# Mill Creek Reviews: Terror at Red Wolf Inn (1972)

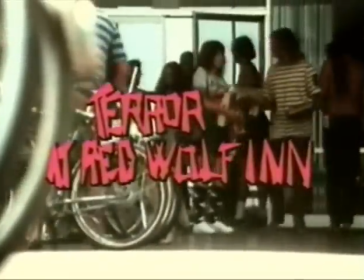What can one say about Regina?
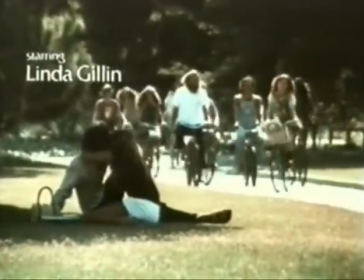Well, if one can sit through the obligatory and incongruous soft rock tune that opens Terror at Red Wolf Inn,
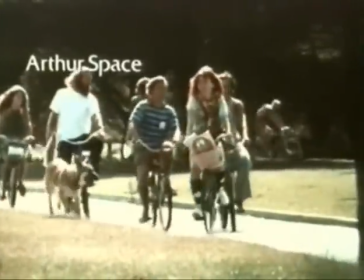what is it with early 70s movies and overproduced soft rock theme songs, anyway?
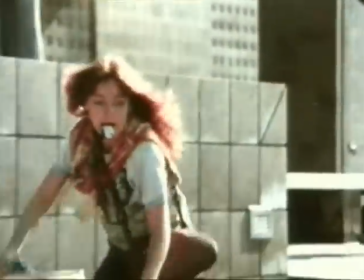One can immediately say Regina is one of the most gullible people who ever lived.
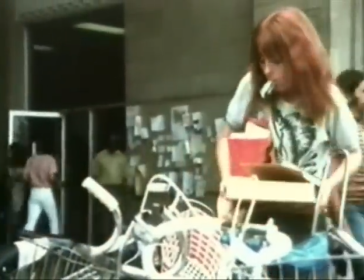A college co-ed at an unnamed, but one gathers very dull university,
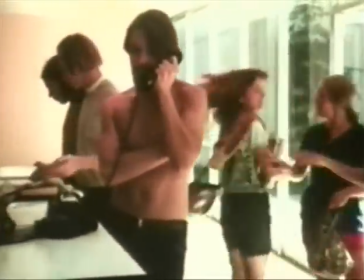Regina does the 1972 equivalent of answering that Nigerian millionaire lady's email when she gets an offer for a free vacation and,
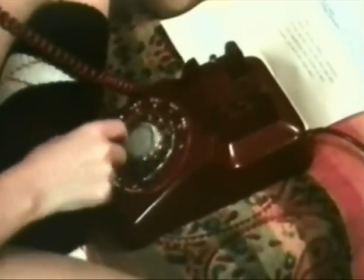while giggling inanely, actually agrees to be kidnapped by charter flight that very day.
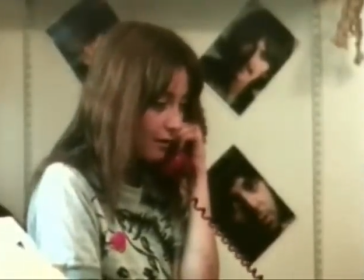I got this letter and it says that I won something. I'm so sorry.
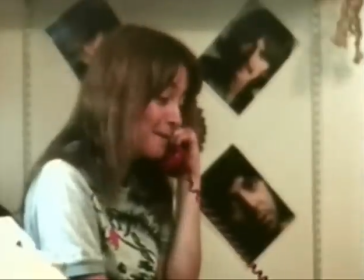I would rather die than hurt you. That's crazy. You must be putting me up. I didn't enter anything.
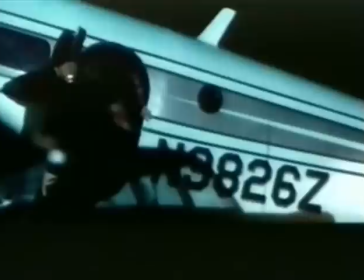Despite being maybe the biggest sucker in human history, things look kind of good for Regina at first.
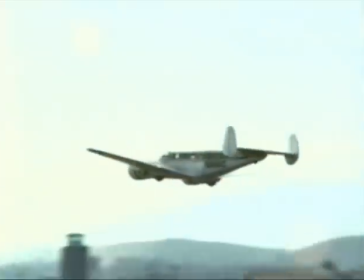She's given her very own plane, a luxury the farm girls bowled over by.
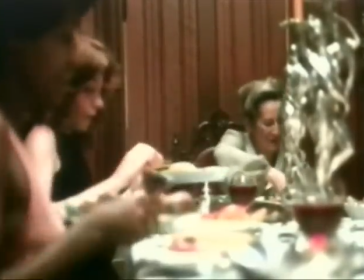And once she arrives at her host family's house, she's treated to a fabulously indulgent dinner in the company of like-minded peers.
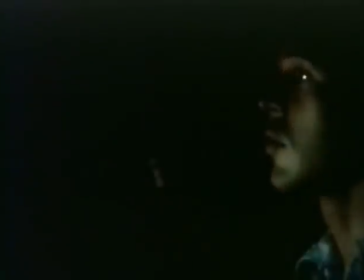Hello. Hi. I'm a model.
The only trouble in paradise is baby John, the host couple's grandson,
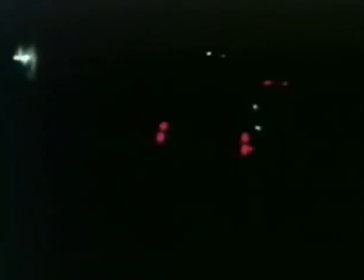who gets involved in a high-speed chase while driving Regina from the airport and just generally acts a bit odd.
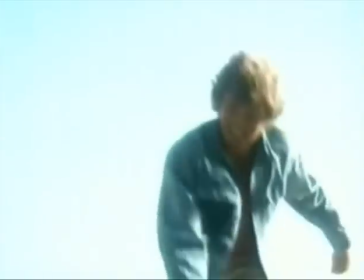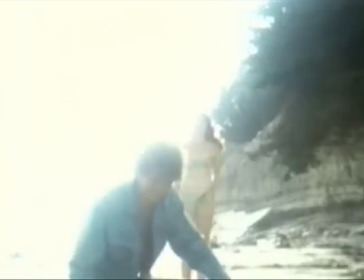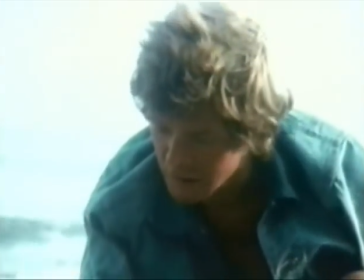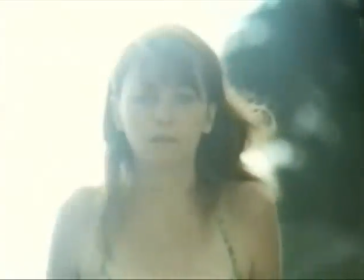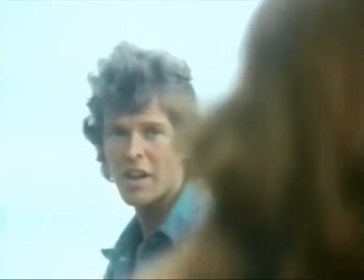I think I love you.
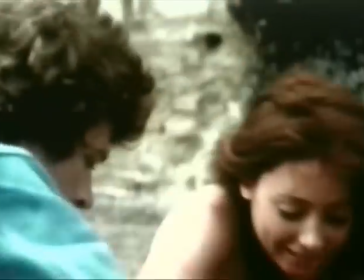This doesn't stop the boy crazy, and as previously established, not terribly bright, Regina from instantly begging to jump his bones.
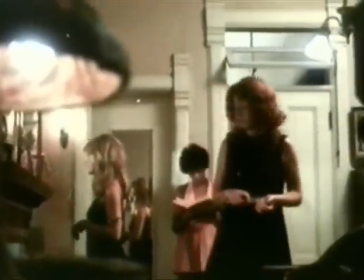Once arrived, Regina trades anxieties about her figure with fellow vacation bait suckers Pamela and Edwina,
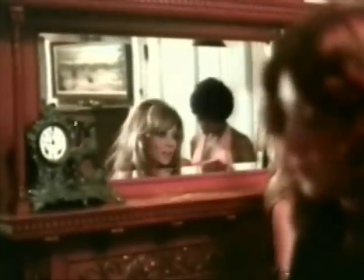who, like Regina, are pretty much lookers and, like Regina, are among the duller tools in the shed.
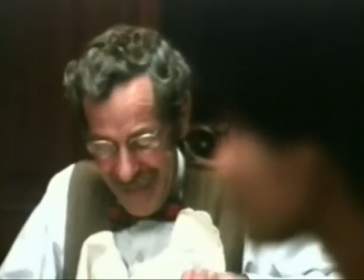Hello. Hi. I'm a model.
But the girls are too transfixed by the delicious food to notice that their hosts appear to be batshit insane.
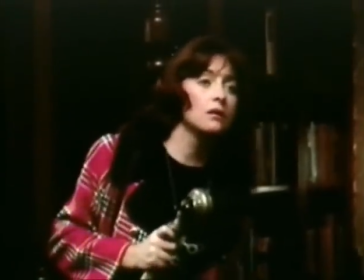Regina, particularly, doesn't think it odd that the Smiths keep putting her off whenever she asks to use the phone,
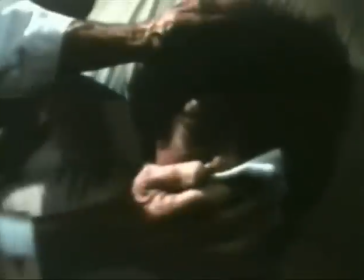or that her fellow guests keep vanishing under half-explained circumstances, or that their disappearances coincide with greater plenitude at the dinner table,
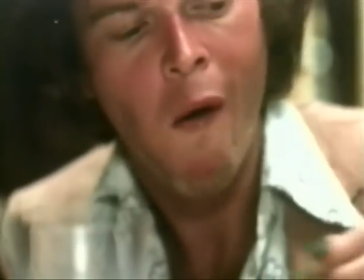even though the Smiths never seem to actually go grocery shopping.
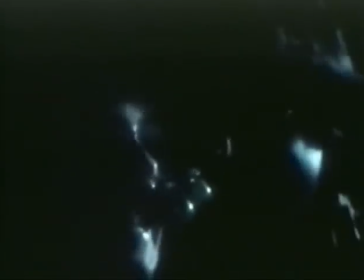Despite its problems, Terror at Red Wolf Inn is one of the more watchable movies in the Mill Creek Nightmare Worlds collection.
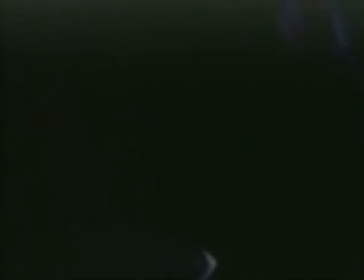Its pacing is calm and deliberate, and it manages to set itself up as a black comedy rather than a mystery.
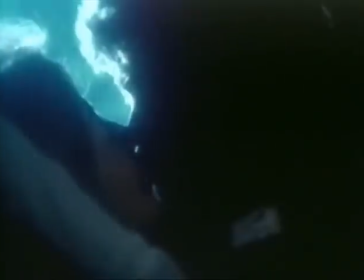This keeps the viewer from feeling cheated when the movie telegraphs its central secret early on,
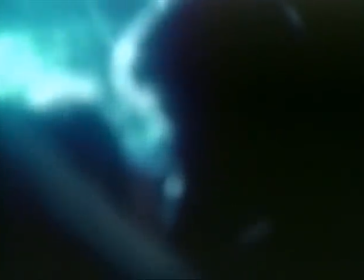and also makes its more outlandish moments seem deliberately funny.
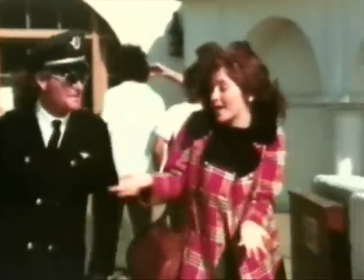Linda Gillen turns in a charming performance as Regina, and plays her plot-advancing gullibility in the key of youthful naivete rather than outright stupidity,
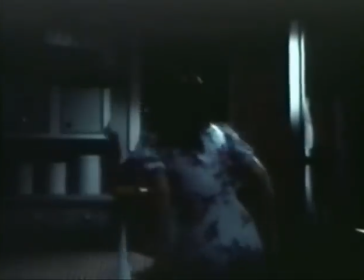so we don't get too frustrated with her when she falls for ruses no able-minded adult should.
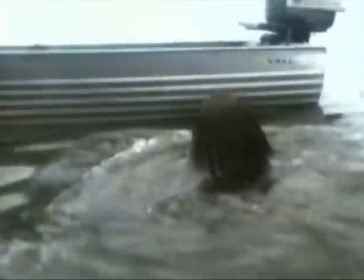The only exception to this is when she manages to break free of the Smiths and commandeers a small boat,
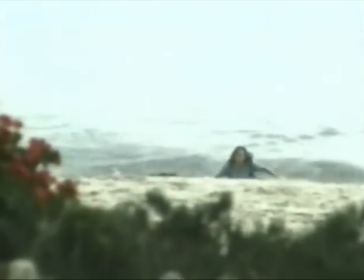but only goes a few hundred feet down the river before seeking help at the nearest house, even when all the while you're screaming at her to put miles between herself and the inn.
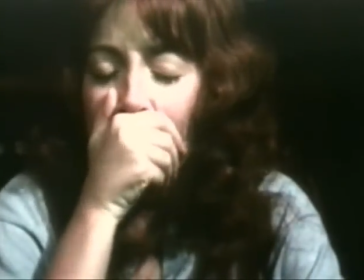Gillen, incidentally, went on to do quite a bit more work in TV and film, even working with Ridley Scott in a small role in 1989's Black Rain.
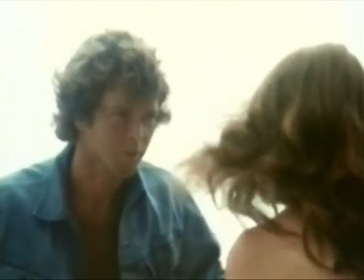No-name actor John Nielsen is also effective as Baby John, successfully balancing charm and menace so that you can see Regina's motivation for being drawn to him.
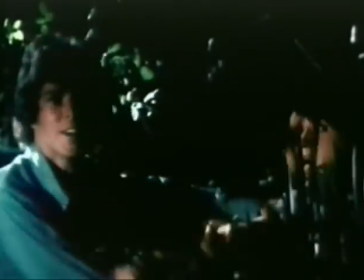But he is also credible when he outs as an antagonist.
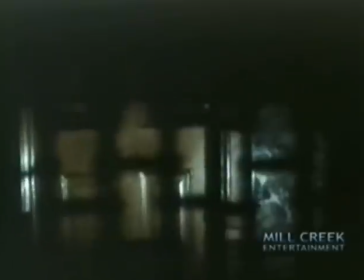And the direction, though mostly confined to the interiors of the inn, is visually lush when need be.
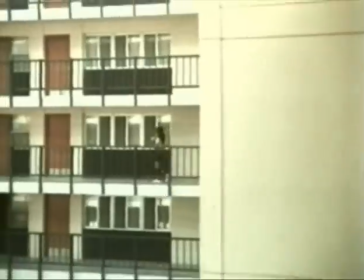And it needs to be, to make a drab Midwestern college look interesting.